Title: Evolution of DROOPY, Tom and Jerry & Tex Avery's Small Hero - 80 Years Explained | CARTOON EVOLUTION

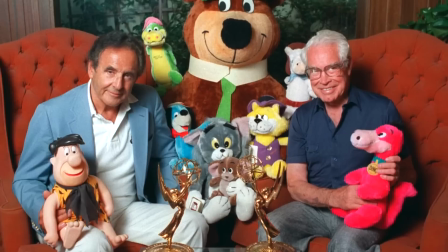16:18 With Hanna-Barbera now an animation powerhouse,
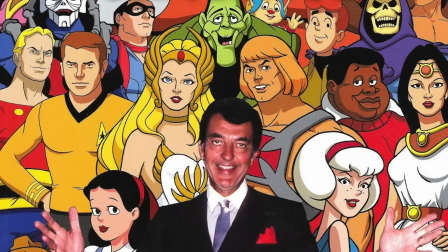16:21 with their own studio pumping out more projects than any other in Hollywood, MGM naturally commissioned their biggest rival,
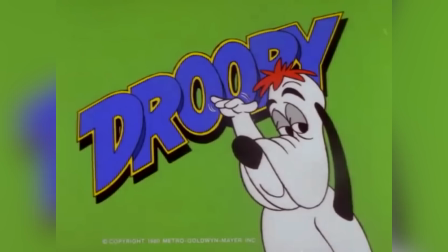16:29 Filmation, to produce the series, which would be home to a slate of brand new cartoons based on classic MGM and Tex Avery characters.
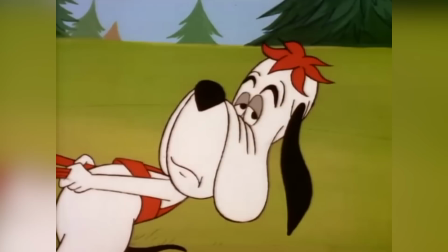16:38 Filmation produced 15 droopies across the series,
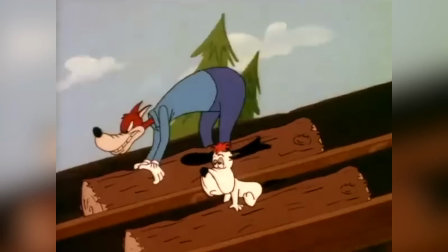16:42 which again presented him in different times and settings, in some cases even more extravagant than before.
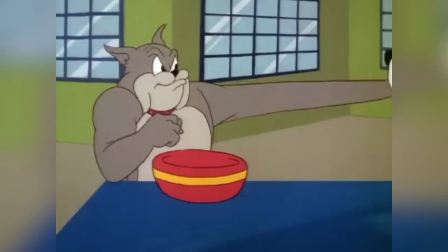16:49 The shorts regularly pitted him against The Wolf,
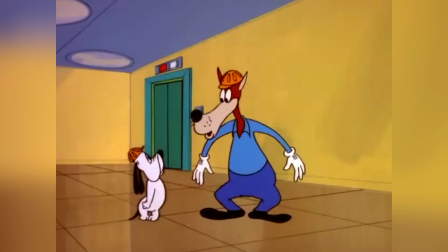16:52 as well as the Tom and Jerry version of Spike Bulldog to avoid any confusion, and in others, he'd ally up with them.
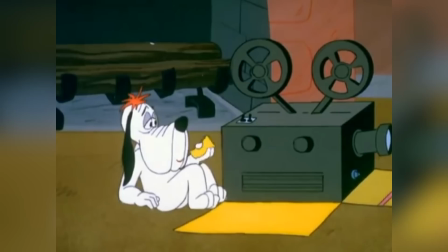17:00 Additionally, Droopy had the very important job of hosting the show, introducing cartoons in bookend and linking segments.
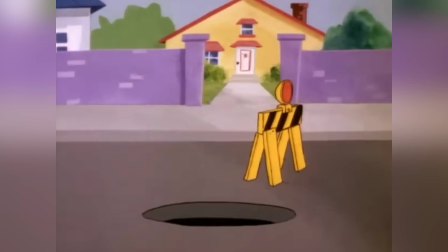17:08 Due to the sheer number of series they produced, Filmation's cartoons were heavily limited and much more basic in their approach,
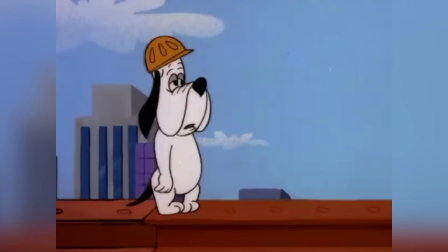17:16 utilising animation shortcuts and very simple designs.
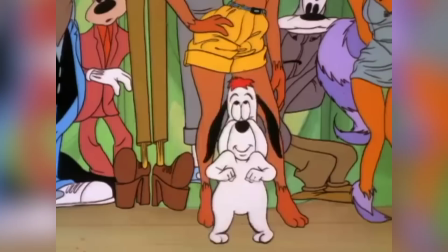17:20 Droopy's design was thus simpler than ever, though he did manage to retain a somewhat classic look.
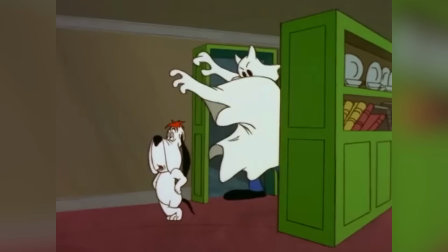17:27 Filmation's droopies were also nowhere near as zany, fast-paced, humorous, or experimental,
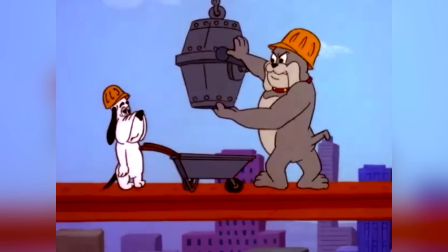17:33 taking on a stock standard cartoon style with none of Avery's ingenuity.
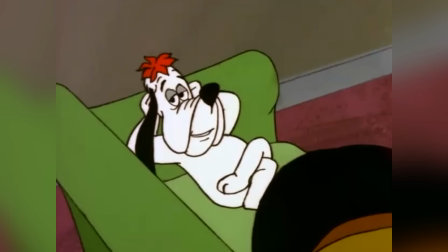17:38 They were also nowhere near as brutal, given television standards of the time.
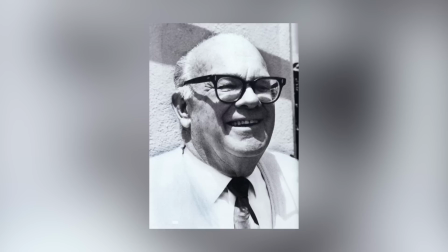17:44 All in all, the comedy show was of an incredibly poor quality and was disliked immensely. In his later years, Tex Avery continued to work for various studios,
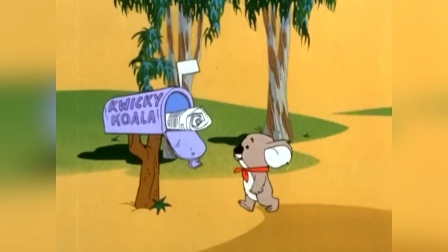17:55 and in 1980 began development of one of his final characters, Quickie Koala, created for Hanna-Barbera.
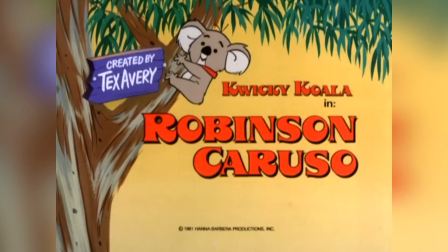18:02 Though Avery passed away during production, The Quickie Koala Show premiered in 1981, featuring three cartoon shorts per episode, one of which was headlined by Quickie.
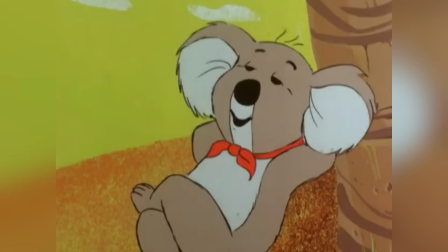18:13 Quickie was clearly modeled after Droopy, a smart little critter who could outwit and outplay his rivals effortlessly.
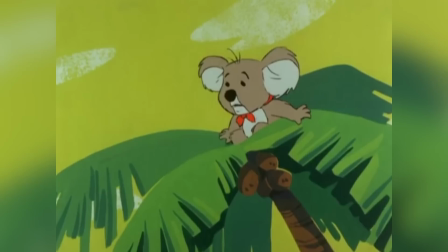18:21 However, to differentiate the two, Quickie was peppier, more resourceful, and a lot speedier,
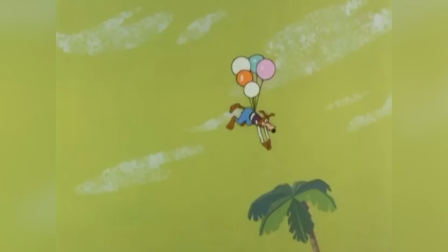18:27 given a super speed that allowed him to travel from one spot to another in an instant.
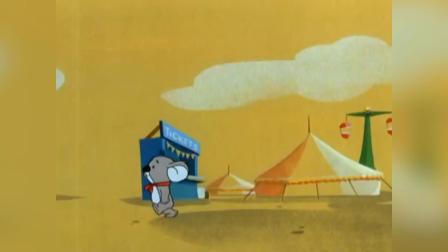18:33 The series ran for a total of 16 episodes,
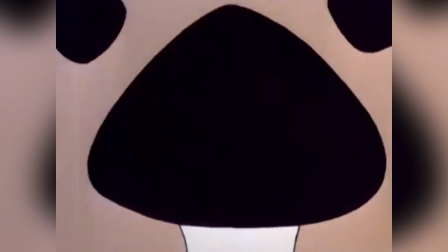18:36 but as a later Hanna-Barbera and Avery production has gone down as one of their lesser-known, more obscure creations.
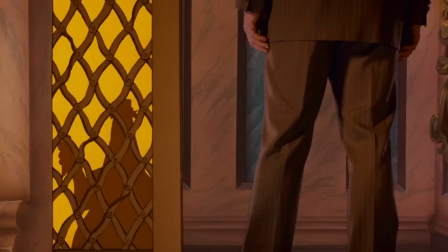18:44 Droopy next appeared in Disney's 1988 live-action animated hybrid classic Who Framed Roger Rabbit in a brief cameo.
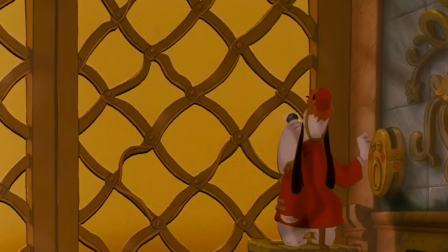18:53 The movie, which throws heavy homage to classic cartoons, sees Droopy in a gag-laden sequence as an elevator operator.
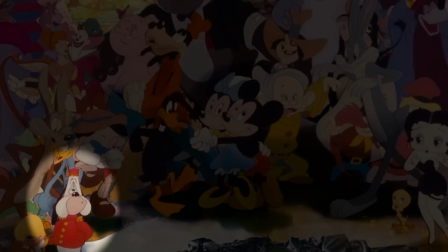19:01 Later in the movie, he also appears in a group of characters from various cartoon studios.
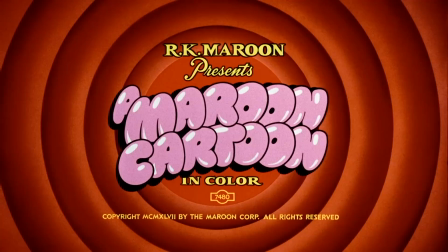19:06 Droopy also cameoed in each of the three theatrical Roger Rabbit cartoons, between 1989 and 1993.
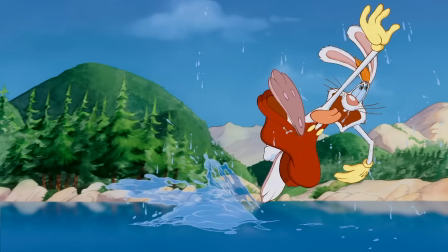19:14 In Tummy Trouble, he again appeared as an elevator operator. In Roller Coaster Rabbit, he appeared dressed as a silent movie serial villain.
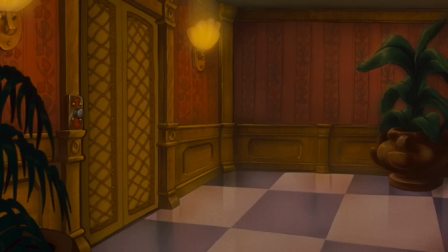19:23 And in Trail Mix-up, he's seen riding a bike underwater.
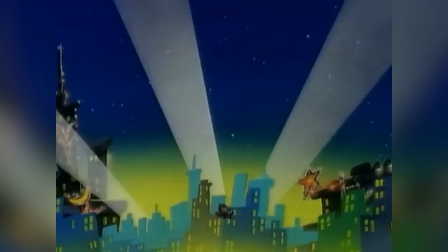19:27 In these appearances, Droopy is seen in his classic Avery design with long jowls and cream muzzle.
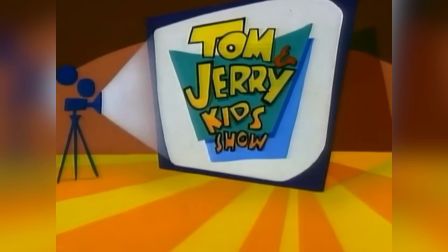19:34 Between 1990 and 1994, Droopy again appeared alongside Tom and Jerry in The Tom and Jerry Kids Show.
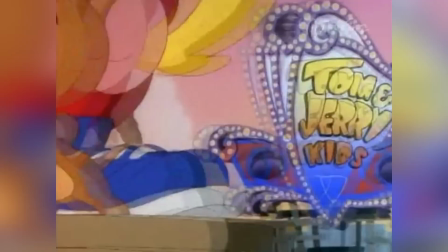19:42 Much like the previous comedy show, kids presented a selection of new cartoons featuring MGM characters,
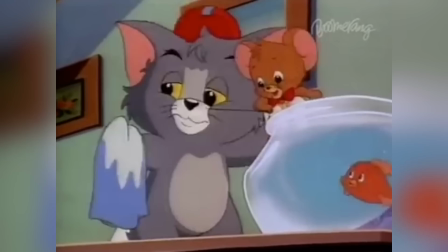19:49 including 65 Droopies.
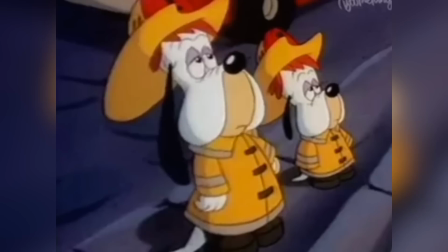19:52 While kids saw Tom and Jerry aged down into infant form, the supporting characters, including Droopy, retained their adult designs. However, Droopy was given a young son named Dripple, who accompanied him as a sidekick in each of his cartoons.
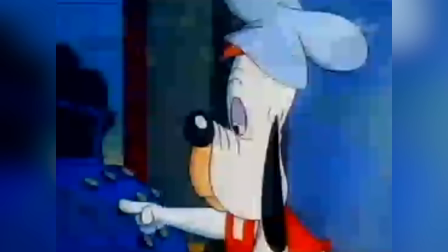20:07 While his jowls were shortened once again, Droopy's cream muzzle returned.